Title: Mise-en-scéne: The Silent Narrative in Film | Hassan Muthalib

Okay, let's go to the PowerPoint. Okay, hold on.
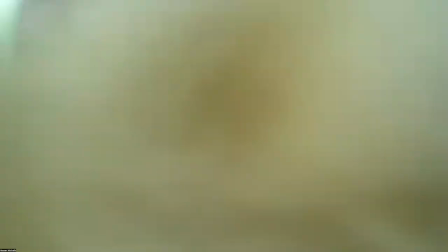Okay, great. I had that video being played just to give you an idea of what we are going to go into.
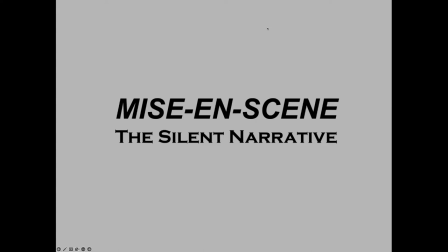It's a setup for what I'm going to say about mise-en-scène. So I call it the silent narrative, which means there are no words.
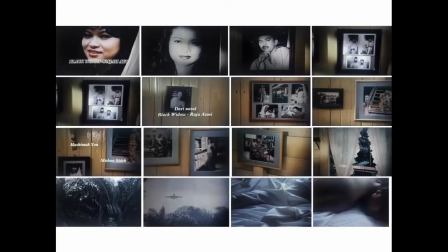So you have to figure out what the visuals mean. Next slide, please. Okay, these are the images from Black Widow just now. You can see that it began with a color shot of the main
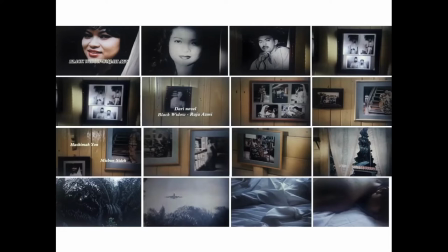character called Ayu. No. What's her name? Yeah, I think her name was Ayu. Ayu. So it begins with her name, and we know that this is the story of this girl. And then there is a dissolve to her mother. It's in black and white.
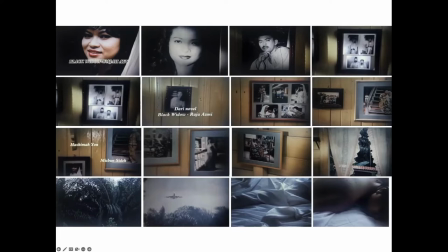So black and white probably means that I know this was taken a long time ago. Sometimes it can also mean the person has passed away. And black and white, the signifier is always that something is negative because we see the world in color.
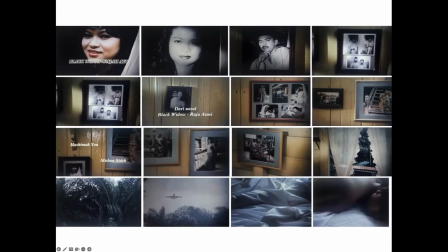And the next shot is obviously the father, but separated from the mother. You can see in the way the shot is taken that he is probably they are divorced or he's dead.
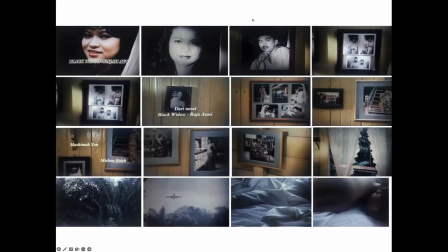And then we see the pose, very pretentious as compared to the mother and the daughter. That says something about his character. And the next shot, or rather the continuation of that shot, is wedding photos of the two of them.
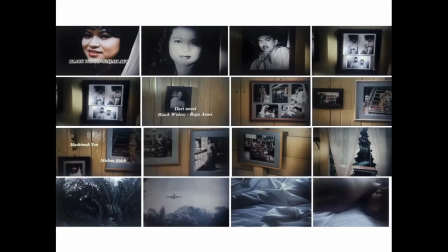And it's so boring. It could have been very much better. It says something about the character. Then the camera continues moving, and notice that the camera is going up and down, up and down. So in a sense, signifying that this is a family living in this
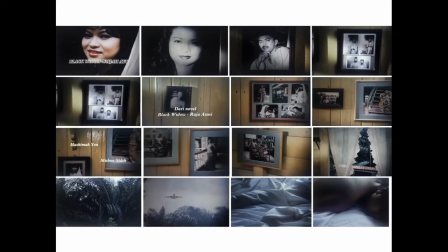traditional Malay house, and they have their ups and downs in their lives, and that is what we are going to be seeing after this. Then we don't see the father anymore. So probably it's a divorce or he's dead. And then we see the mother and the daughter.
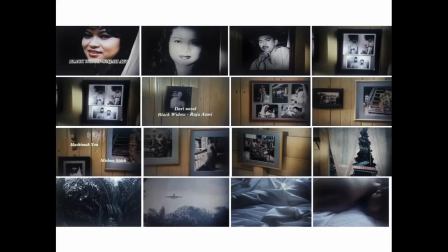They are very close. So this is what we call in Gestalt psychology of perception, proximity. When two people are in proximity, it means, even without any words, that they are very close and they have no problems at all. And we also see her when she was in school.
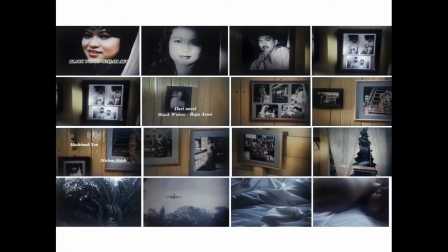Then we see them again in proximity, sitting on the steps. And then the camera moves again. We see the mother being alone, standing at the window. Another signifier that she's probably waiting for her daughter, because looking out the window and looking out the road and so on.
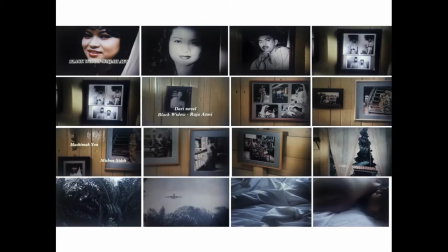And obviously, we can see from the uniform of the daughter that she is some kind of an air hostess. So the mother waits, and she always comes back. So we see them together, and then the camera comes to the window. It's a very nice a curtain and very feminine.
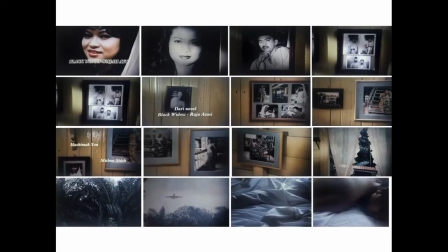And the camera shows an oil palm estate. You don't need much brains to be working in an oil palm estate. So that is also something that says about the character and possibly the father who is no more.
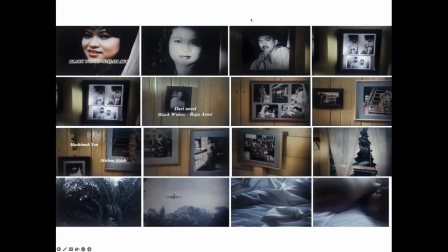Then there is a plane flying. So we can connect this with the uniform of the girl. Then there's a dissolve to bedsheets.